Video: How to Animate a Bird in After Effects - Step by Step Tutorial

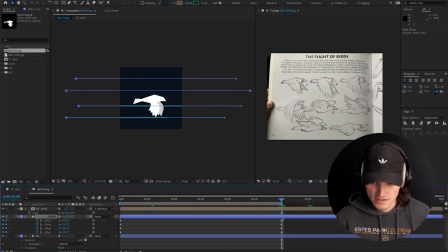[20:35]
Cool, so I'm gonna go through, I'm adding some variation to these so they don't all go the same pace. So now we got a little bit of variation throughout these. Now you might be saying, that looks pretty good, but nothing amazing.
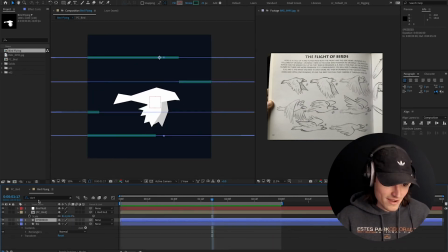[20:50]
Well, we haven't gotten there yet, and that's what I say. So let's toggle this back down and click this arrow and add a wiggle paths. If I hit Command-Shift-H, it's gonna hide all those lines. That I should have done that a while ago. So now we start to see a little bit of distortion in these.
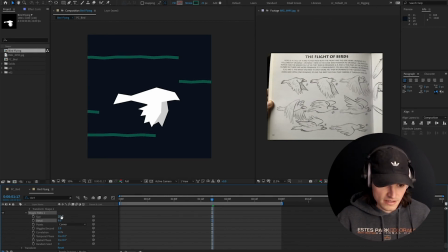[21:09]
I'm gonna just mess with the size and detail until I get something. And then I'm gonna make the wiggles per second at 24 wiggles per second.
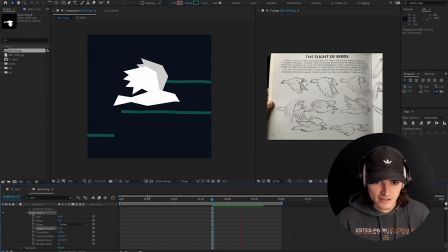[21:22]
So now you can see as they fly by, they're like wiggling around. That already is starting to give a little bit more chaos to the scene, which in my opinion is a good thing.
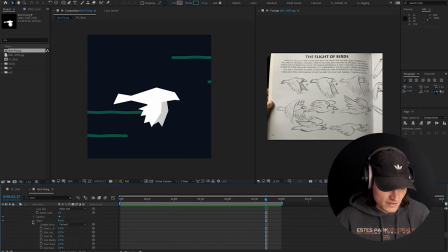[21:35]
So now here's the real key. And you know what? I should have done this before I duplicated all of these, but whatever. We're gonna go down into these.
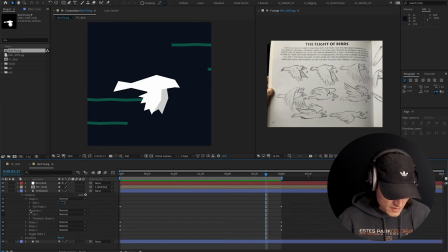[21:45]
Welcome to Toggle Arrow City in After Effects, where you have to just keep toggling things. I'm gonna go down to the stroke and to taper, and let's find where we can see this.
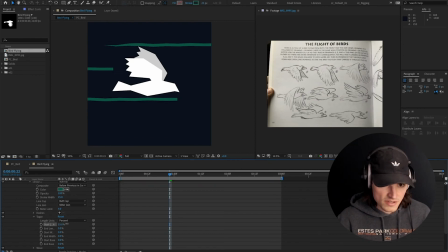[22:05]
And I'm gonna start adding on some taper. So I think I want these lines to have a pretty gnarly taper. And there we go. Now we're gonna start to see some progress.
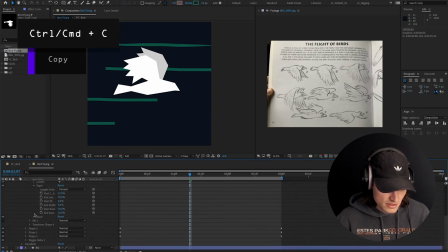[22:23]
If I copy this stroke, I can go to the other layers, just click on the stroke, and paste it, so I don't have to do all those settings again.
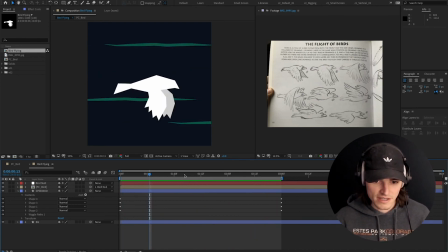[22:38]
That's starting to look pretty fast, but we're not done yet. So the next thing you can do is duplicate this.
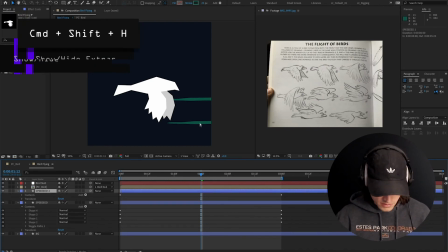[22:46]
We're going to Command-Shift-H so we can see our layers again.
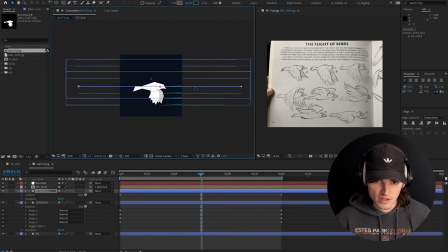[22:50]
I'm just gonna drag this, and then I'm gonna get in here and start messing with those paths again. We'll flip them and we'll drag them this way, and we'll give some variation to these things.
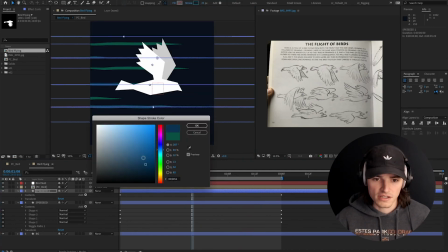[23:06]
Okay. I'm gonna change this to a different color, maybe like a grayish blue. And this other one, I'm gonna make a darker, a little more faded into the background.
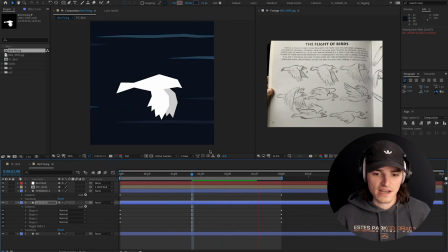[23:18]
Now we're starting to get a little bit of that speed line look. I think actually these could all be faster. So I'm gonna hit U, I'm gonna grab all of these keyframes, I'm gonna drag these in,
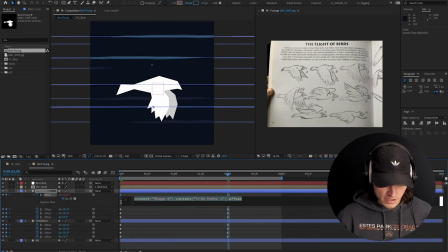[23:33]
and then option click on here, type loop out, and then right click, copy expression only, select the rest of these offsets, and paste. So now they all loop, and then I'm gonna drag even a little bit of variation with these puppies.
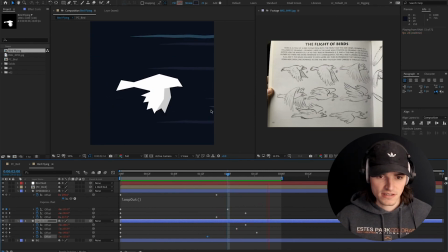[23:53]
It's looking fast. It's feeling pretty fast.
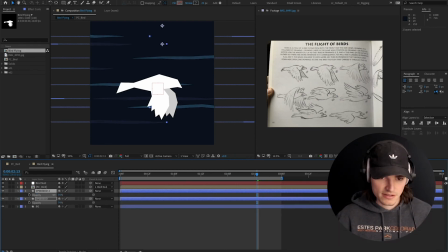[23:58]
If you wanna fade them a little bit more, just drag the opacity down. What do you think, got time to change colors? Heck no. The last thing I'm gonna do to make this feel even more faster, so I'm gonna create a new null object. I'm gonna call this camera because it's kind of gonna be acting like our camera.
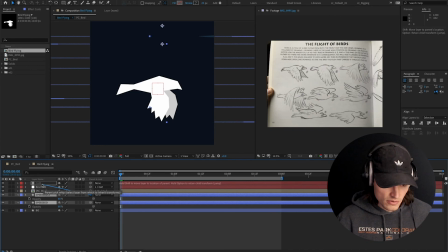[24:17]
And I'm gonna parent our bird null and our speed to the camera null. Okay, so now I wanna add some camera shake to this. How do you do that? I like to do that by hitting P and going to position.
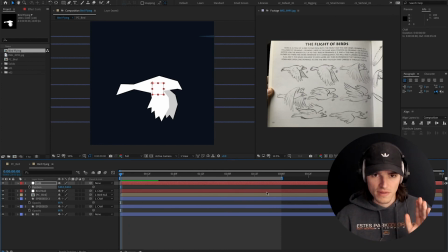[24:35]
This is straight up from one of maybe like the first Andrew Kramer video copilot tutorial.
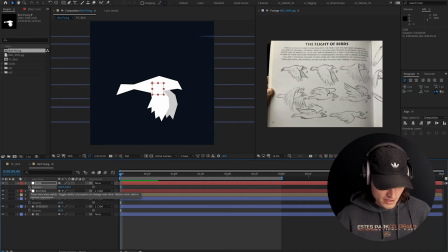[24:42]
Pretty sure I learned this on that video and I use it all the time since then. So I'm gonna write an expression on here. Wiggle F A. And you might be wondering,
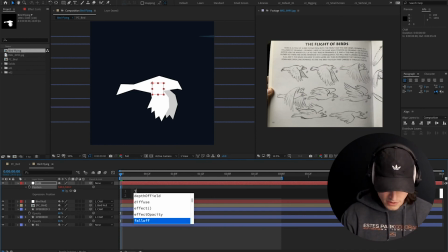[24:56]
What is F and A? Well, here, I'm gonna type that out.
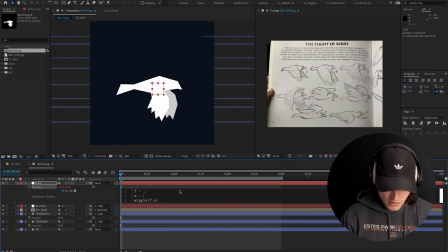[25:00]
Type F equals and A equals, but we don't have anything to attach that to. You'll see why I'm doing this. I'm gonna attach these numbers instead of hard coding.
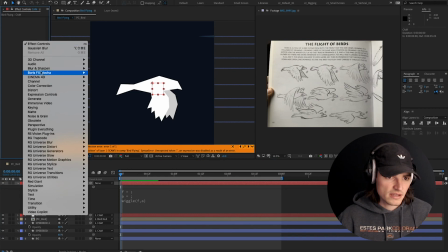[25:11]
I'm gonna attach these numbers to a expression control, slider control.
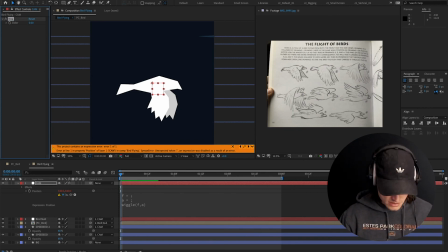[25:19]
I'm gonna call this one frequency and this one amp for amplitude. And then I'll go back into this expression that is yelling at me because of these errors and attach F to frequency and A to amplitude.
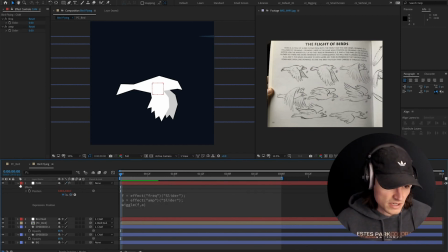[25:37]
Now we've got these sliders that we can keyframe, and so we can adjust our wiggle, which will randomly shake this camera. We can adjust it with these sliders.
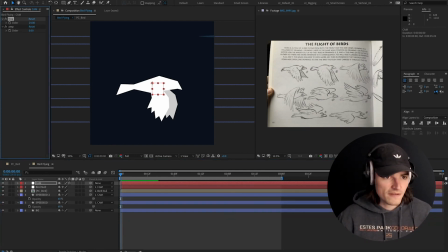[25:48]
So I'm gonna go ahead and make this 24 wiggles per second, which is a crazy amount.
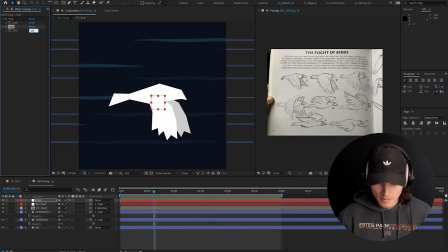[25:54]
I'm gonna make this like 10.
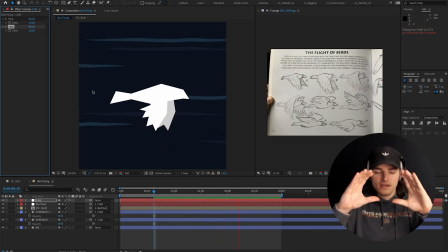[25:58]
Just to add, like, so if you were filming a bird flying at this speed, you'd probably have a little bit of wobble in the camera,
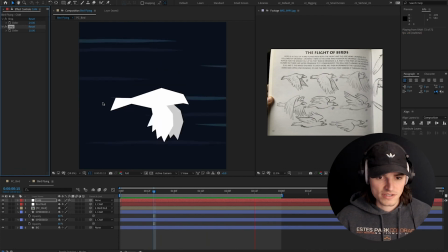[26:05]
because this bird is clearly going like 200 miles an hour. And to me, that just adds a little bit of extra kapow that I like. And maybe we can make this 20 or 12 and make 8.
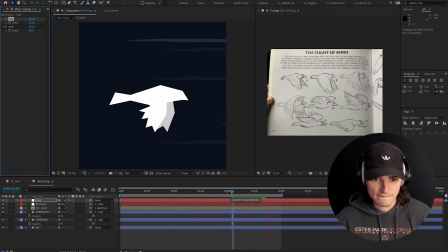[26:20]
We'll go a little more subtle here. Usually subtle is not my middle name. All right, so that's feeling pretty fast to me. What happens if we want to add a little snap zoom in there?
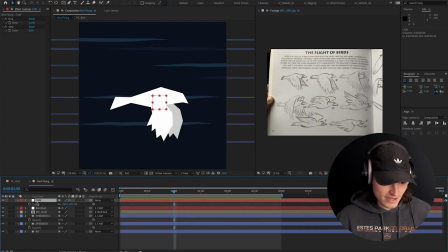[26:31]
So like at 1 second, we hit S, we can hit P and S. If you hold shift, it'll open both of them. We'll go like 2 keyframes.
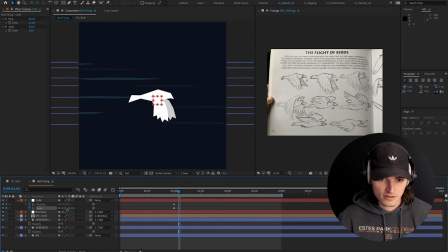[26:42]
I'm gonna just zoom out a little bit. Just gonna convert those to easy ease.
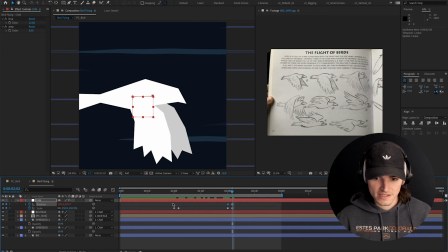[26:49]
Oh yeah, look at that snap zoom. That's a good camera, man. What can I say?
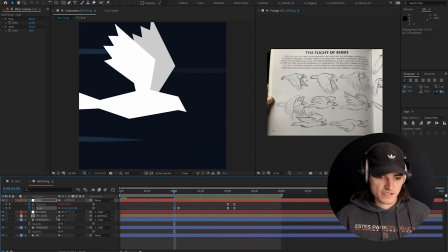[26:56]
And then if we hit this collapse transformations little asterisk
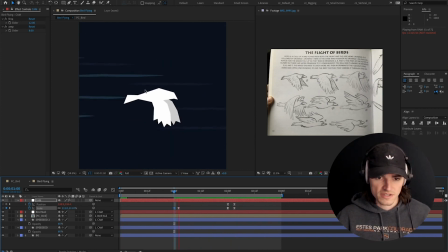[27:02]
on the bird, it will keep this super sharp no matter what scale we get it.
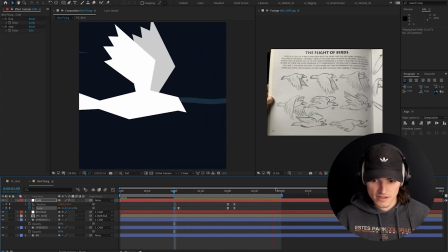[27:09]
I don't know, guys, this is feeling pretty fast to me.
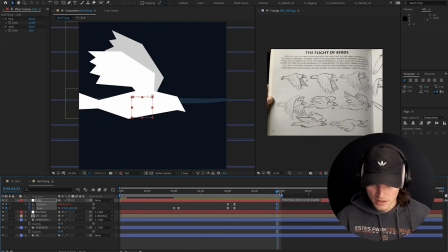[27:13]
I'm going to set a keyframe here and make sure by the end of this,
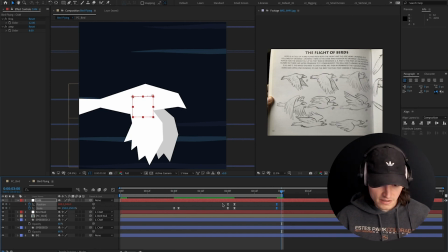[27:18]
we are back at our starting position, copy, paste,
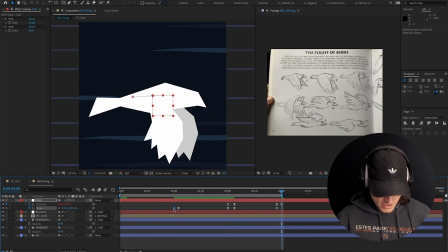[27:24]
and back at our starting scale, copy, paste. Boom.
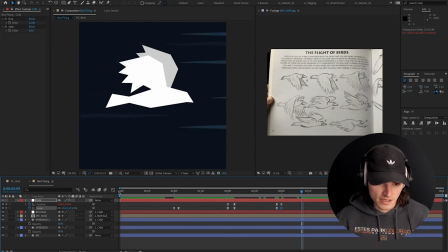[27:30]
Hey, that's looking pretty good to me. You can add extra stuff.
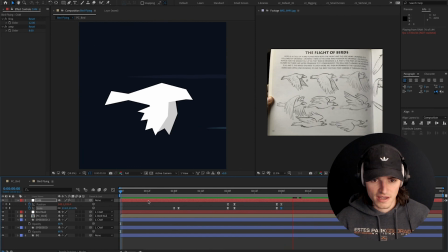[27:35]
Like in the first version I did of this, I added a section where it went into slow motion,
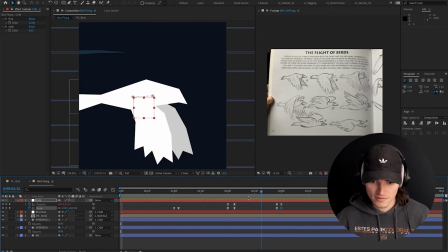[27:41]
which I thought was kind of cool, because slow motion is sick, bro.
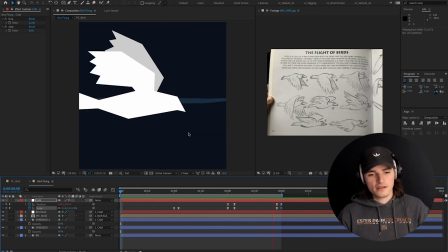[27:47]
And there we go. We've got a fun bird flying animation.
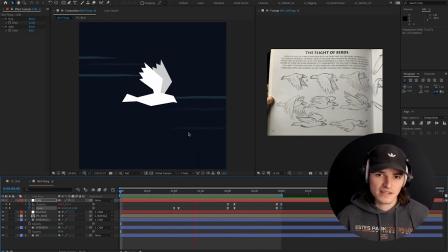[27:53]
We added some speed lines to make them feel fast.
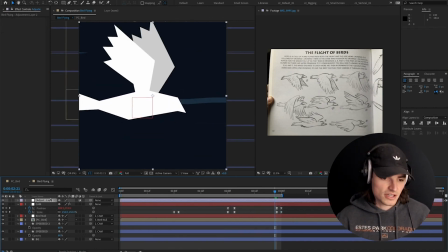[27:56]
Again, we can do our thing where we add an adjustment layer, add a hue saturation, change the color, change the saturation, colorize it. You know, we can make this look however we want. Oh, it's kind of cool.
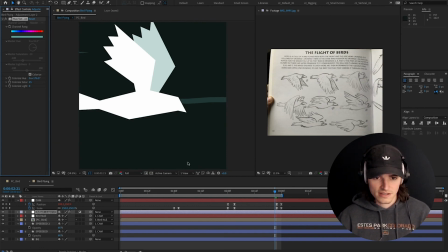[28:15]
It's getting that back wing. I didn't mean to get that layer in there, but that looks pretty sweet, actually.
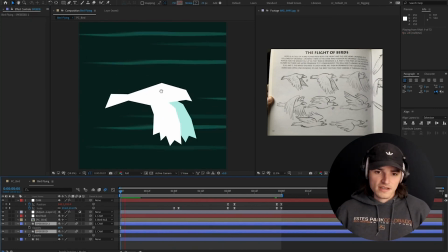[28:22]
You know, happy accident. That was the process, showing you how to animate a bird with path keyframes,
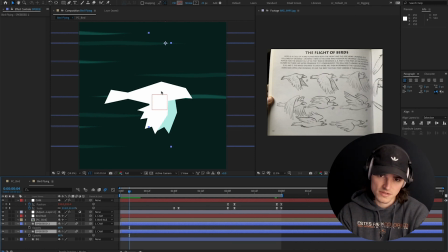[28:30]
frame by frame, on twos, using just clicking, setting keyframes. Nothing fancy in this one, but using some expressions, using some After Effects trickery, just shape layers, you can get a really powerful feeling. All those little things like adding camera shake, various little wiggles and stuff to create the illusion of speed.